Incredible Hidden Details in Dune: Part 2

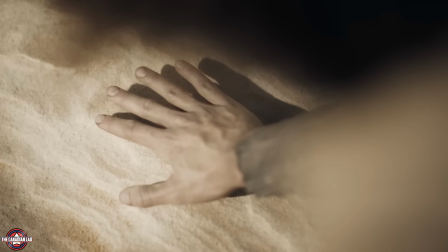Hey everyone, I'm the Canadian Lad, and today I'm going to show you 20 incredible hidden details from Dune Part 2.
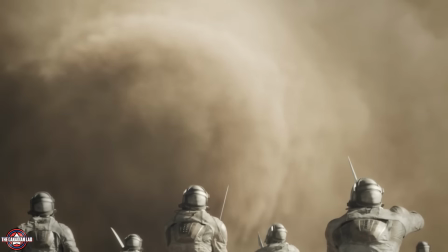Now this video is going to have some massive spoilers, so if you haven't watched the movie yet, then please do and then watch this video.
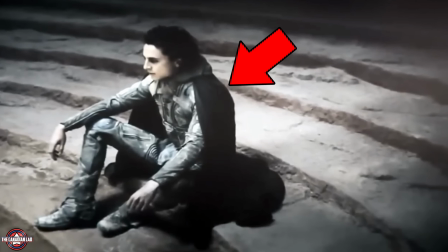Now I'm saving the best and my favorite detail for the last, and I humbly request you not to skip this video.
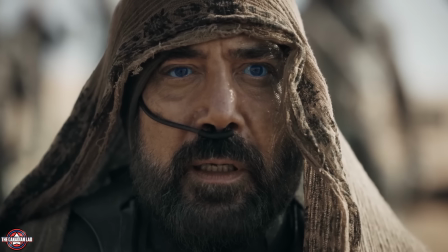Trust me, the details are going to be worth it. Now let me be the Lisan El Gaib and show you the way to 20 incredible hidden details from this film.
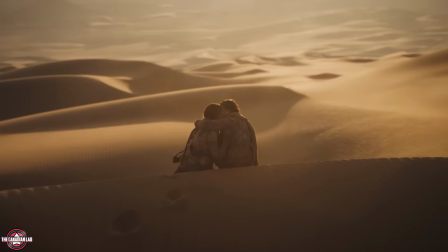Let's begin. Number 1. Right after the kiss between Chani and Paul, notice Chani can be seen using a piece of blue fabric as a headband.
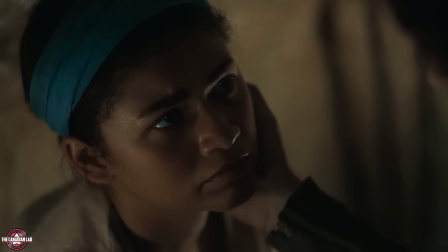Now, director and writer Denis Villeneuve explained that when a Fremen woman fall in love, they wear blue in the film.
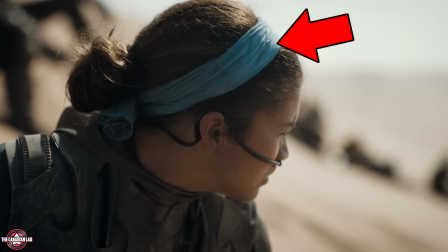And this blue cloth stands out against the mostly one-color surroundings of Arrakis, creating a striking contrast.
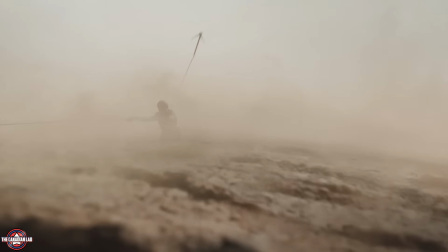Number 2. This movie reveals how the Fremen ride sandworms and how they tame them.
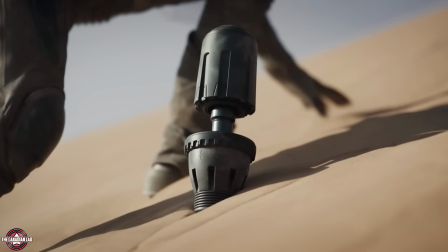First, they use a thumper to attract a sandworm. Then, they have two grappling hooks ready on their hands.
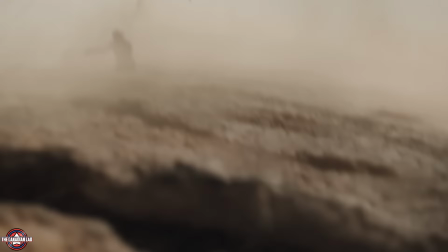And once the worm gets close, they attach the hook to its mouth and gradually gains control over it.
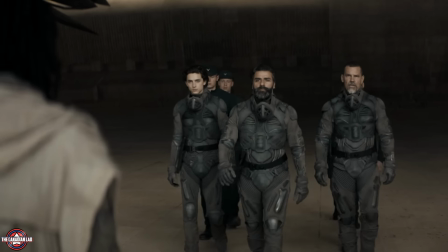Now, let's go back to part 1 for a minute.
Judge of the Change, sire. Dr. Liet Kynes.
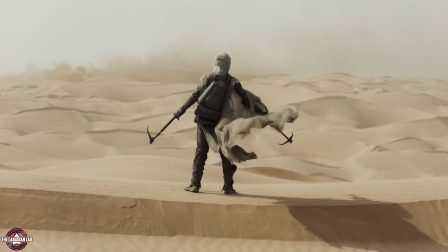Notice before Kynes was killed, she had two grappling hooks ready on her hands, and her posture was just like Chani's before riding a sandworm.
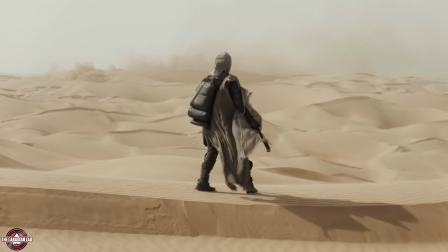So this confirms that Kynes was preparing to ride a sandworm in part 1 just before she got killed.
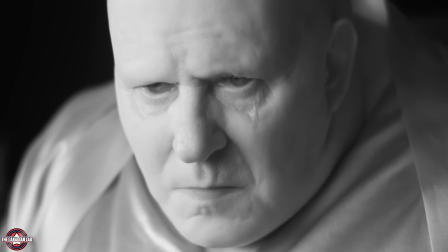Number 3. In this movie, we get to see Gedi Prime, where the Harkonnens live, during the daytime for the first time.
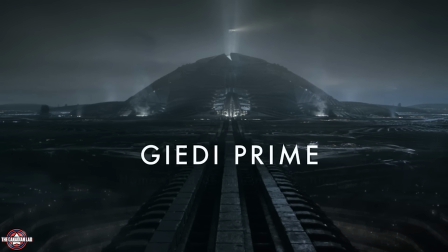Before this, we only saw it at nighttime in the first movie.
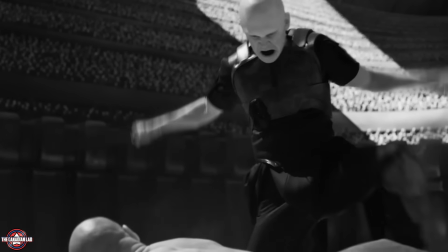Now the Black Sun is the reason the sequence when Fade Rotha fights the Atreides prisoners is filmed in black and white,
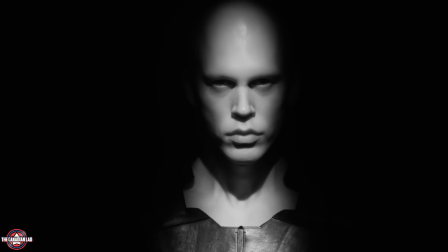and Denis explained that having sunlight kill color illustrated how nothing can flourish on this planet,
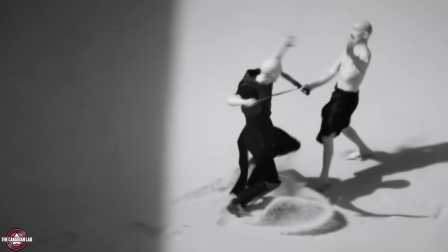not even color. And I find this truly amazing. I think this might be one of the best ways Hollywood has ever portrayed an alien planet and its people.
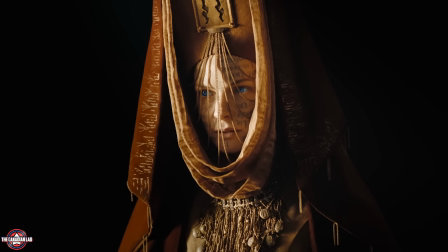Number 5. When Lady Jessica goes to the south, there's a noticeable change in the colors of her clothes and what the Reverend Mothers wear compared to the Bene Gesserit.
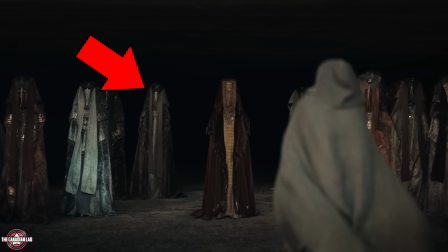Jessica and the Mothers in the south wear color like pale oranges and browns, which are like earthy tones, while the Bene Gesserits wear black.
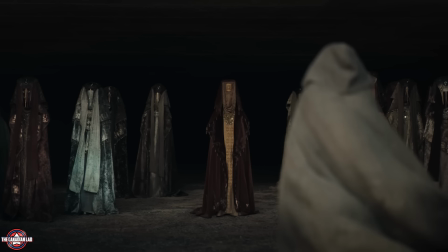So this shift in color indicates that the Bene Gesserit has been divided into two sides now, one rooting for Paul and the other for the Emperor.
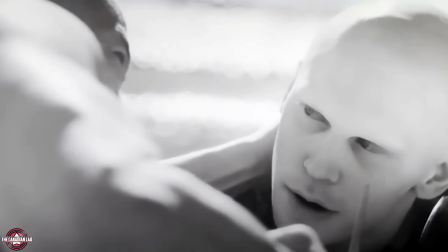Number 6. When Fade Rotha fights this prisoner in Gedi Prime, he kills him using the same move that Paul Atreides uses to defeat him later in the movie.
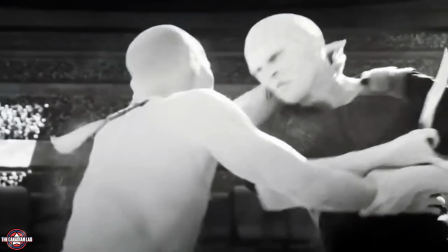Fade pulls the prisoner towards him, only to stab him in the stomach.
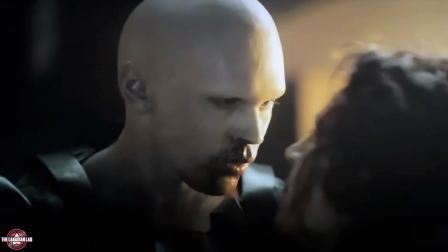Now Paul pulling off the same move against him implies that Paul is a better fighter than Fade.
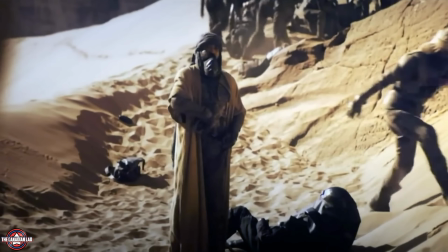Number 7. At the beginning of the movie, Stilgar shows Lady Jessica how they extract water from the Harkonnen soldiers they've just killed.
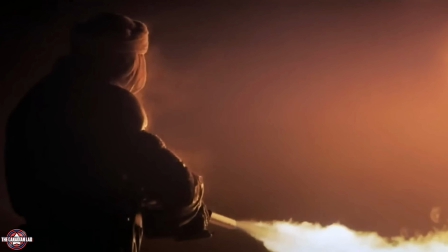But by the end of the movie, the Fremen have abandoned their sacred beliefs to follow the Muad'Dib, aka Paul,
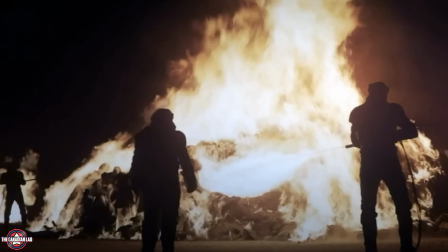as we now see them simply burning bodies instead, because they now believe Arrakis will soon become a green paradise.
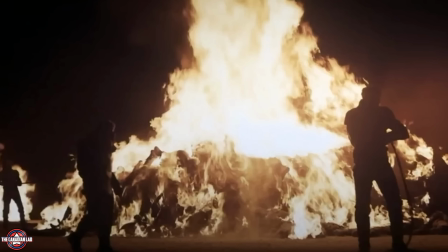So no need to extract and store water from dead bodies. Which brings me to my next detail, number 8.
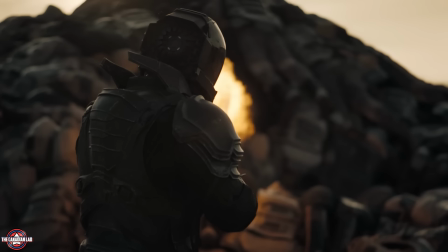The Fedaikin burning the bodies at the end of the movie is also a callback to the opening moments of the film when we see the Harkonnen burning the bodies of the Atreides soldiers.
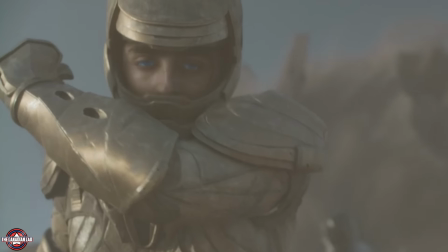So it's an eye for an eye type of a thing. As Paul Atreides said, he very much believes in revenge, unlike his late father.
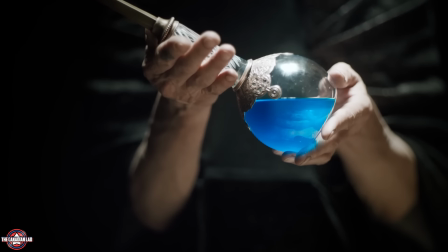Your father didn't believe in revenge. No, I do.
Number 9. After Paul drinks the water of life, he tells Lady Jessica that he sees a narrow way through.
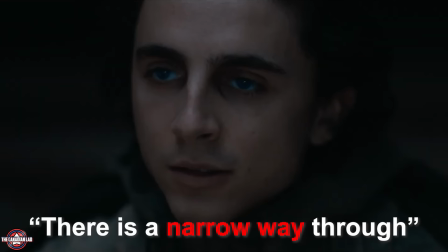I do see a way. There is a narrow way through.
And that's when Paul gets a glimpse of all possible futures.
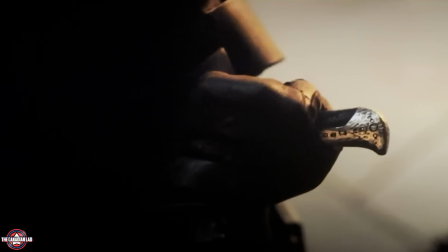Now notice there's a quick glimpse of the moment from later in the film when Paul stabs Fade Rotha during their combat.
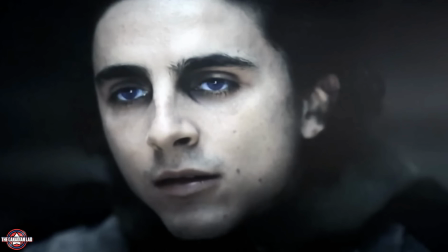This goes to show that Paul really saw the future, including Fade Rotha's death.
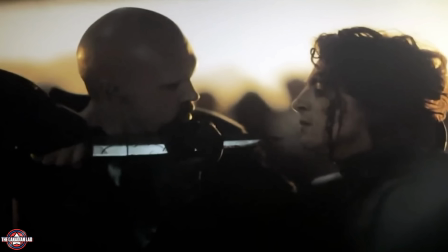And that's why Paul allowed himself to be stabbed and suffered serious injury. It's because he's luring Fade in and then guides Fade's knife to a non-fatal spot, making Fade think he's winning.
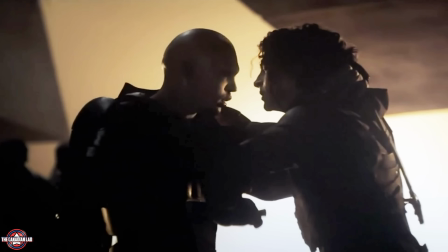But Paul pulls his tricks and stabs Fade with his Kriss knife.
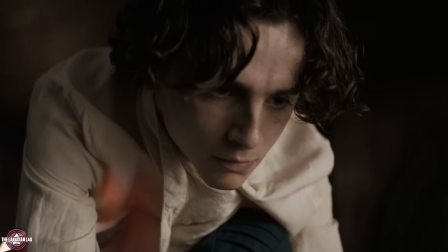Now this entire action is a callback to part 1, where Gurney allowed Paul to stab him in the shoulders, while Gurney would stab Paul back in the stomach.
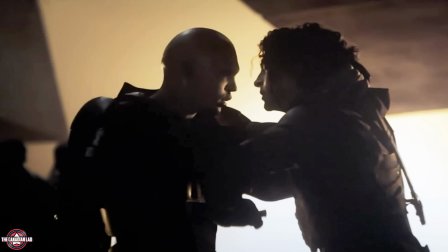And that's exactly what Paul did to Fade. Number 10.